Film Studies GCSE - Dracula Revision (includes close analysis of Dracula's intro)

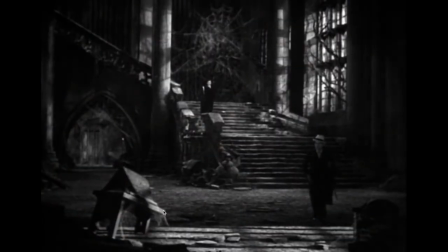[12:27]
This is a fantastic shot here. It's a great use of mise-en-scène to really offer the audience this very sort of visual,
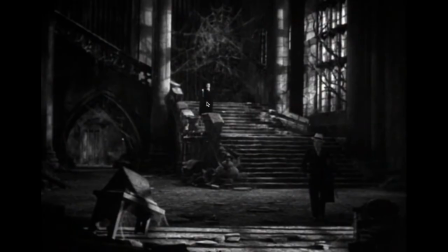[12:39]
metaphorical, symbolism. Dracula is stood on the staircase, and we have got a huge spider's web above him. Really sort of this idea that signposting to the audience this idea that Dracula is the spider,
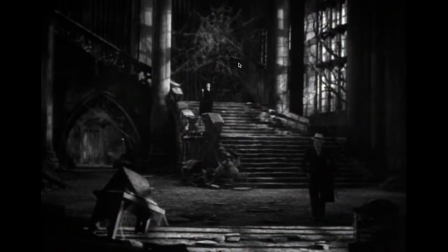[12:58]
he is the predator, and he is awaiting his prey. He's waiting to capture Renfield, who's down here and currently has his back to him, so he's really vulnerable to this impending attack.
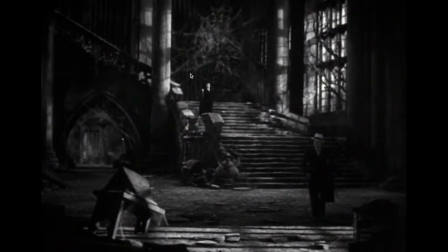[13:14]
But it's such a great use of mise-en-scène to communicate meaning really clearly to the viewer as to what is going to happen to Renfield.
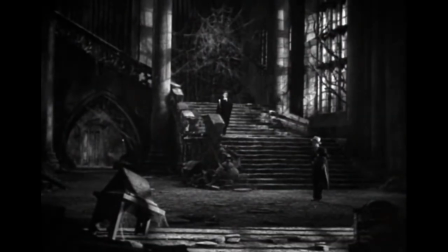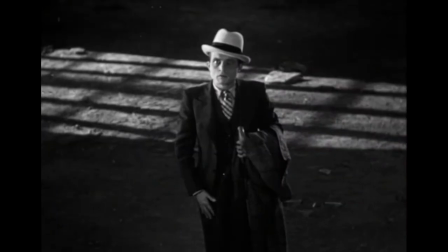[13:38]
Okay, so still in that low angle, giving him the power.
And look, I am Dracula.
Renfield is shown in a high angle, which, obviously opposite to the low angle, is showing him as vulnerable, as weak,
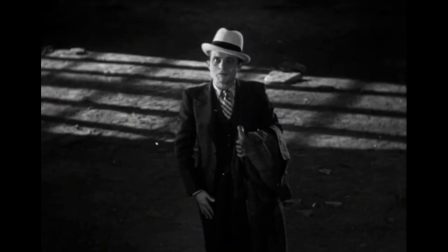[13:58]
and really signalling the fact that he is the victim here, and he is the one that's in danger.
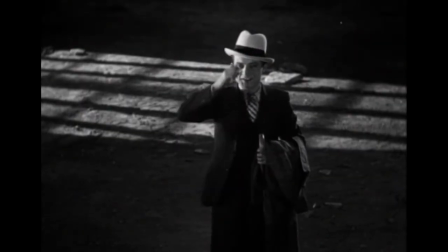[14:07] Oh, it's really good to see you.
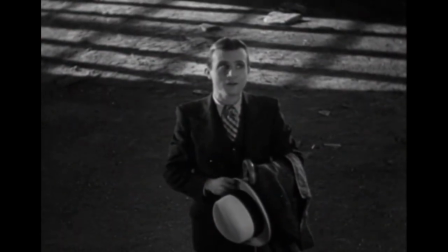[14:12] I don't know what happened to the driver and my luggage, and with all this, I thought I was in the wrong place.
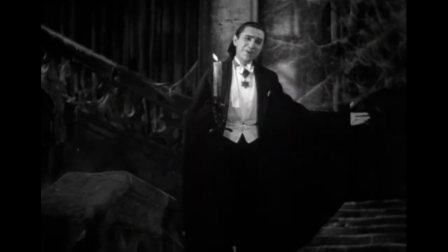[14:21] I bid you welcome.
Okay, so I wanted to just pause for a moment and talk about accents. So Dracula is played by a Romanian actor called Bela Lugosi. So he has a strong Eastern European accent. In comparison, Renfield has a transatlantic American accent. I think he is trying to sound English, but he does actually sound perhaps a little bit more American than he does English. But that was a fairly standard accent for the time in the 1930s in America. Now, I mentioned earlier about
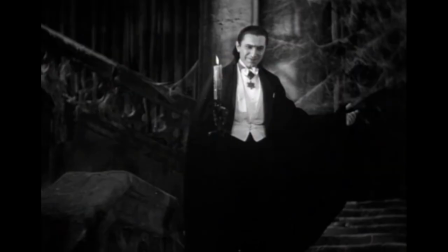[15:03]
context and how the film sort of subtly is shaped by the context of the time. And in 1930s America, there was a spate of xenophobic sentiment,
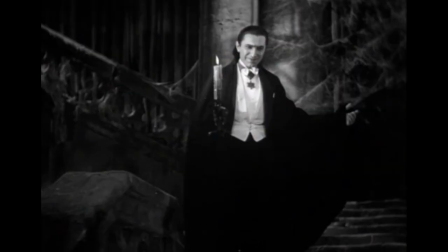[15:17]
specifically to immigrants. After the Wall Street crash, people were in a desperate situation financially. There was not enough wealth, there was not enough employment to go around, and so Americans started to
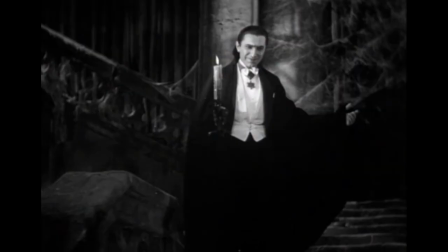[15:36]
feel, some Americans anyway, started to feel resentment towards immigrants that were coming into the country, and there was this sort of sense of xenophobia that came about from people feeling that jobs were being taken by outsiders. So there was this sort of sentiment, this fear of the outsider.
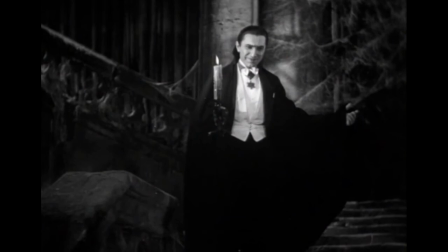[15:58]
So the fact that they have cast a Romanian actor who has quite a heavy accent in this role from the outset is going to create the sense of an outsider to the audience, especially to a 1930s audience. So potentially already create some negative feeling towards his character just through the use of the actor's accent here.